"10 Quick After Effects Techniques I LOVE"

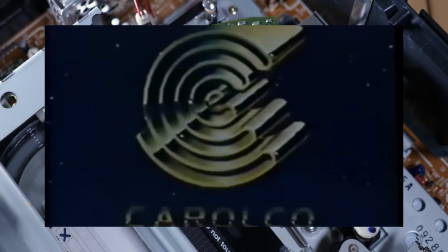248s
I'm not 100% sure why, but older stuff shakes around a little bit. So on a new adjustment layer on top of everything,
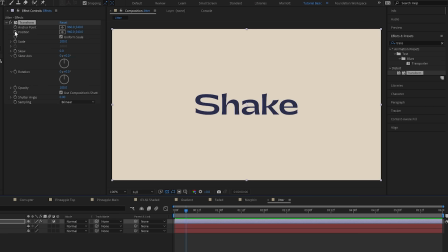255s
we can add the transform effect and Alt or Option click the stopwatch next to position to enter in the wiggle expression.
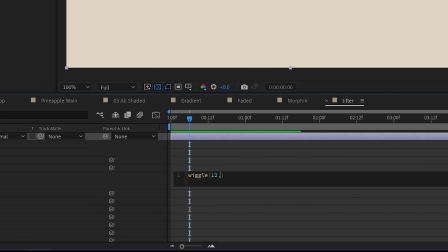261s
And we're gonna add in a frequency of 12 and an amplitude of 1, so that 12 times a second,
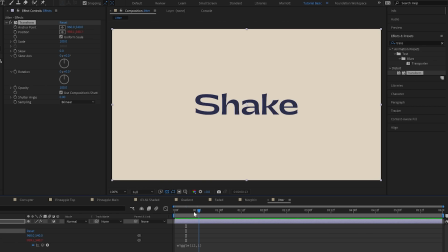267s
it will randomly move one pixel in any direction. And we get a tiny subtle shake. We can see more if we zoom in. This will shake your layer away from the edges though, so let's increase the scale just by 1% to cancel that out.
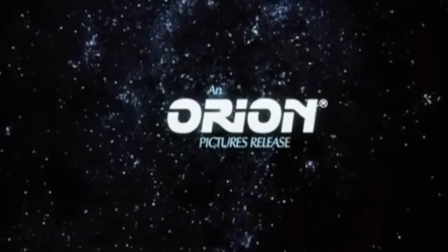282s
I also love the blooming highlights of film and old media that you can replicate by stacking some glows in After Effects,
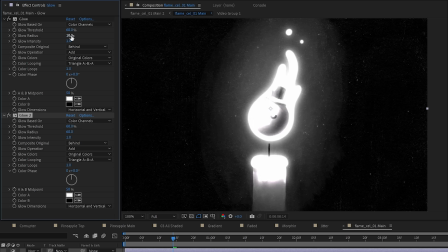289s
but they can very easily overpower the image and be kind of finicky to adjust using the threshold and the radius properties. and you can't always get a good result reliably very quickly. So what I like to do is add a glow effect to an adjustment layer on top of everything. We can keep the default glow.
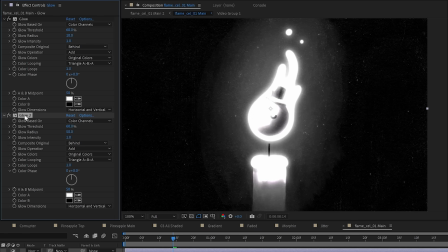306s
I'll duplicate it, increase the radius a little bit more, then duplicate it and increase the radius again.
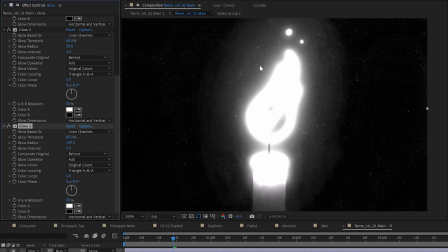313s
And I'm not worried about how ludicrously bright the image is. I'm just looking at how nice and realistic the fall off is, how the glow kind of dissipates. Then I like to add a curves effect over the top of all of those glows and then
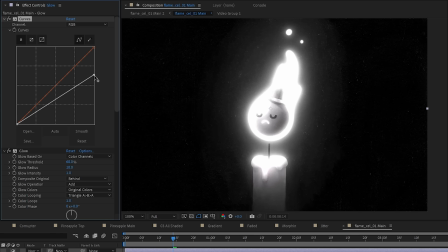326s
drag the brightness down so the glow is starting to look a little more like what I want.
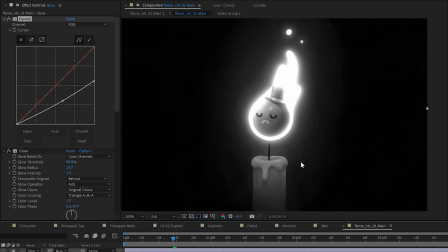330s
Now, if we toggle that adjustment layer on and off, we do see that it is losing a lot of the contrast of the image.
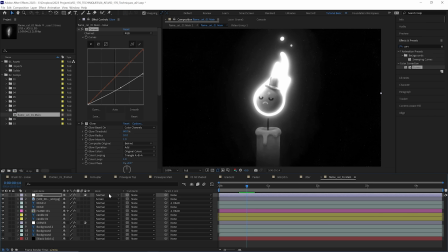336s
So if we do want to keep that, we can change the blending mode of that adjustment layer to screen.
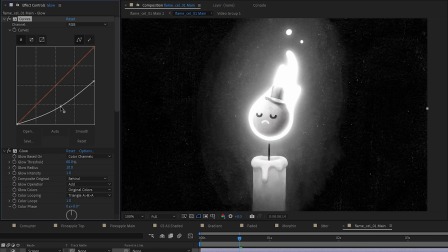340s
So this is just adding glow on top. And now we can just adjust this curves effect to decide how bright our glow is and what the threshold is, which areas of our image, how bright it needs to be to glow.
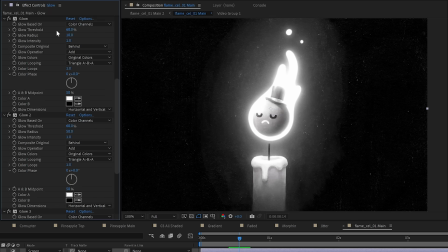352s
And I just find this a little more intuitive to adjust than trying to balance a handful of different properties across three different glow layers to tweak around.
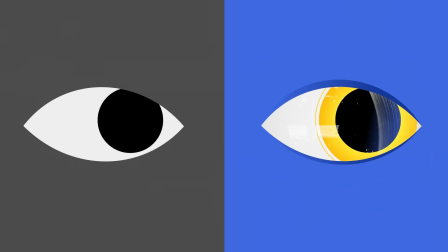360s
Now, putting eyes on anything instantly turns it into a character. Is this a cheap trick?
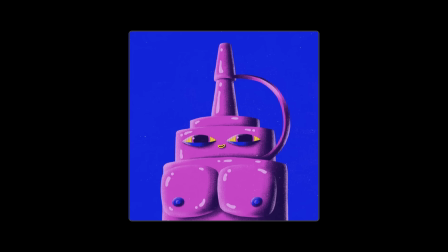365s
Absolutely. Is it overused? Impossible. I use it because it creates a connection between the audience and the character.
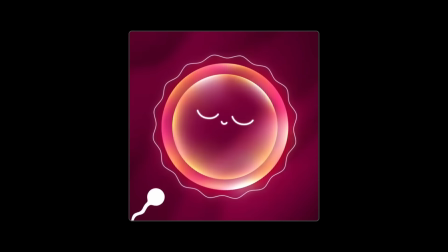372s
I mainly do it to get a bit of strangeness or humor to the scene.
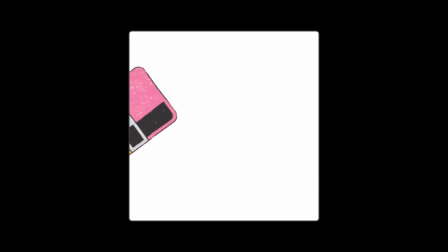376s
A pencil is a little bit interesting, but when it becomes a living thing and they're visibly loving it,
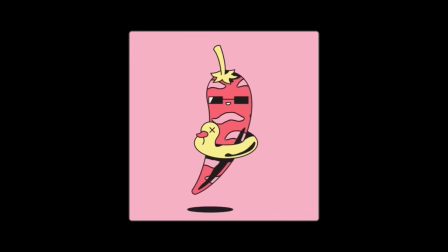381s
it kind of makes you think, what kind of perverse sentience is happening within this universe?
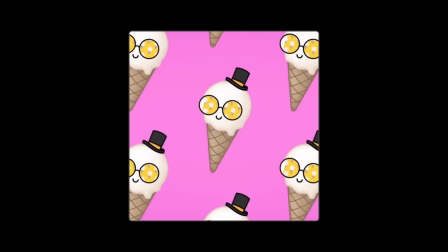386s
And that's the kind of question I think we should all be asking.
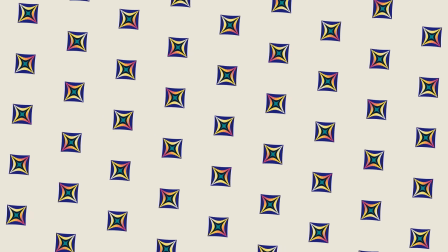393s
Not everything has to be an optical sugar rush with flashing colors and shapes zipping around,
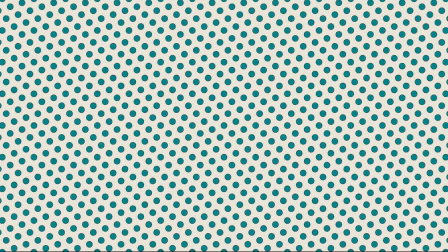399s
hijacking your dopamine to keep you glued to your screen for that sweet, sweet engagement as our ability to focus shrivels up and turns into dust in the gutter.
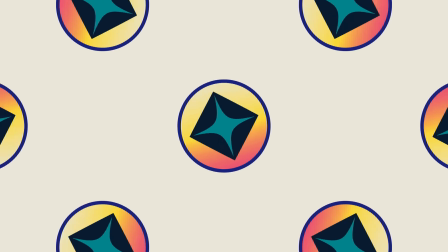408s
Now, I've animated plenty of work like that, and when I do, it's usually compensating for a lack of substance.
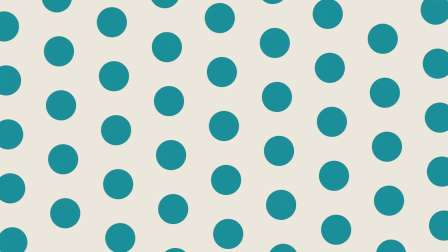414s
Now I'm finding stillness more and more refreshing, and having that contrast will make your intense motion more impactful.
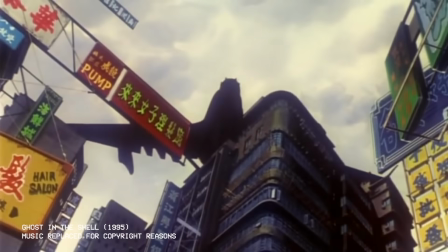421s
Now, I love this 3-minute sequence from Ghost in the Shell.
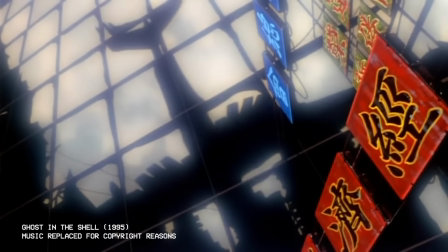426s
It doesn't move the plot forward, it's just establishing shots of the city setting the tone.
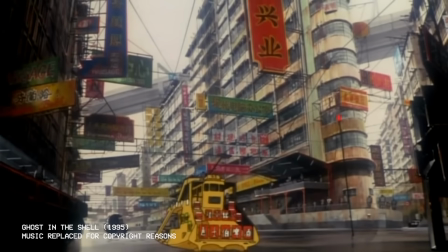431s
Most of the shots have very subtle animation, and some are just stills.
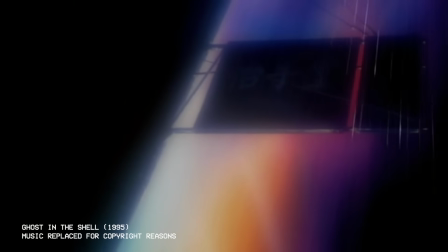439s
Of course, fantastic design, sound, and music help enormously with this.
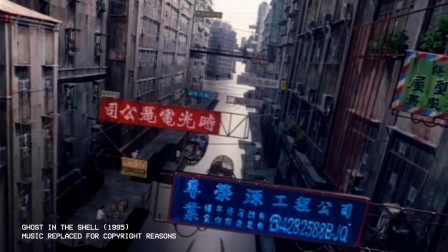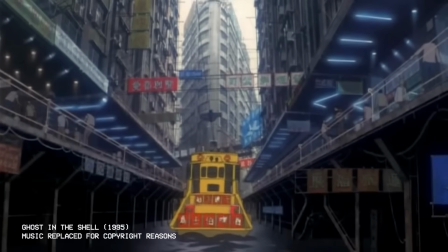450s
And obviously, in motion design, we're working to a brief where we often have to capture attention quickly.
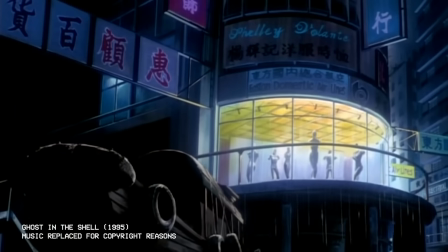456s
But it is helpful to remember that more animation isn't your only tool to make better animation.